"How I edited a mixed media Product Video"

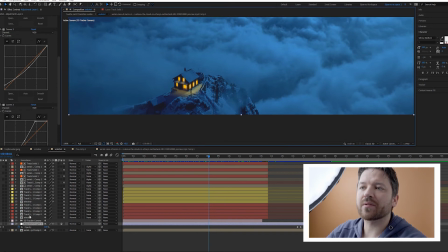The house was made, we had the tracker, so I tracked those elements inside there.
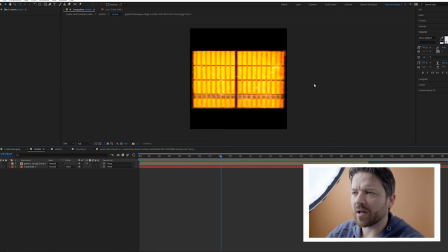Those are the windows I used. They're from, I think, Envato Market. I got it from a house.
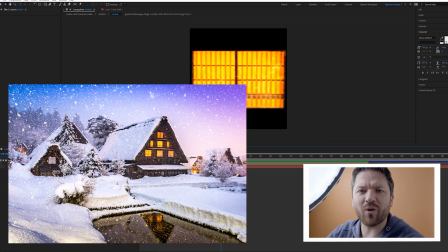I think that was, I searched for a house or hut at night, and somewhere I found this. And because it's so far away, you don't need to have a lot of resolution.
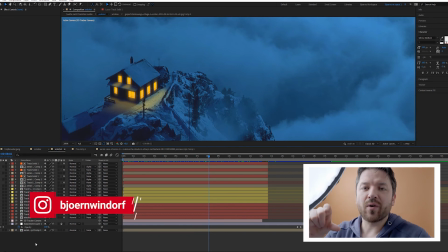You can see it in my Instagram account. I put a little video how I put in the windows. It's a little reel to show. It's under 1 minute, of course, and it shows how I did it with the tracking and got the windows in there.
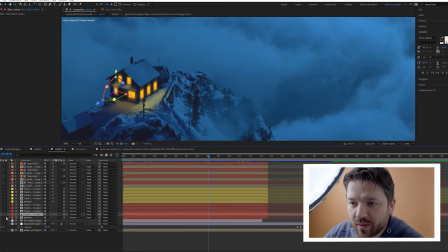And yeah, so I put them all in, and above those
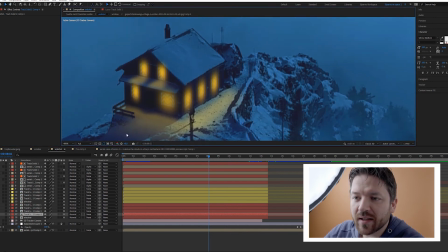windows I only duplicated the layers again and threw a lot of Gaussian blur on it, 1004 Gaussian blur, to get this effect. So the windows are a little bit glowy, so it's looking more like night.
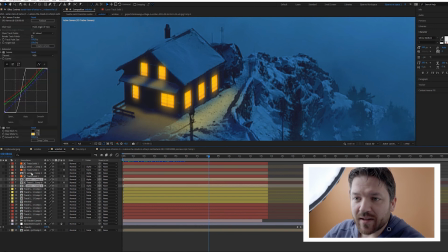And you should never forget that if it's night, there's reflections. So without the reflection, this wouldn't be looking very realistic.
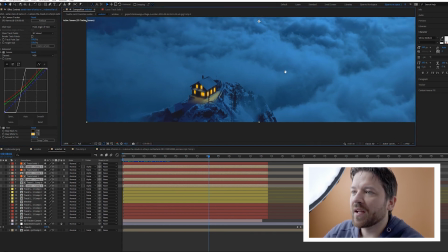So that's why I made the reflections in there too. And yes, that's how I made this end shot. That's it from me right now. I know it's a lot of software that I'm using, but I'm more the mixed media guy, so sorry for that, but I hope you learned something. And as I said at the beginning, it would be awesome if you leave a like and subscribe maybe. And if you have any questions, just leave them in the comments below. I will answer them as soon as I can. So thanks for watching, and I hope we meet again in the future. Bye.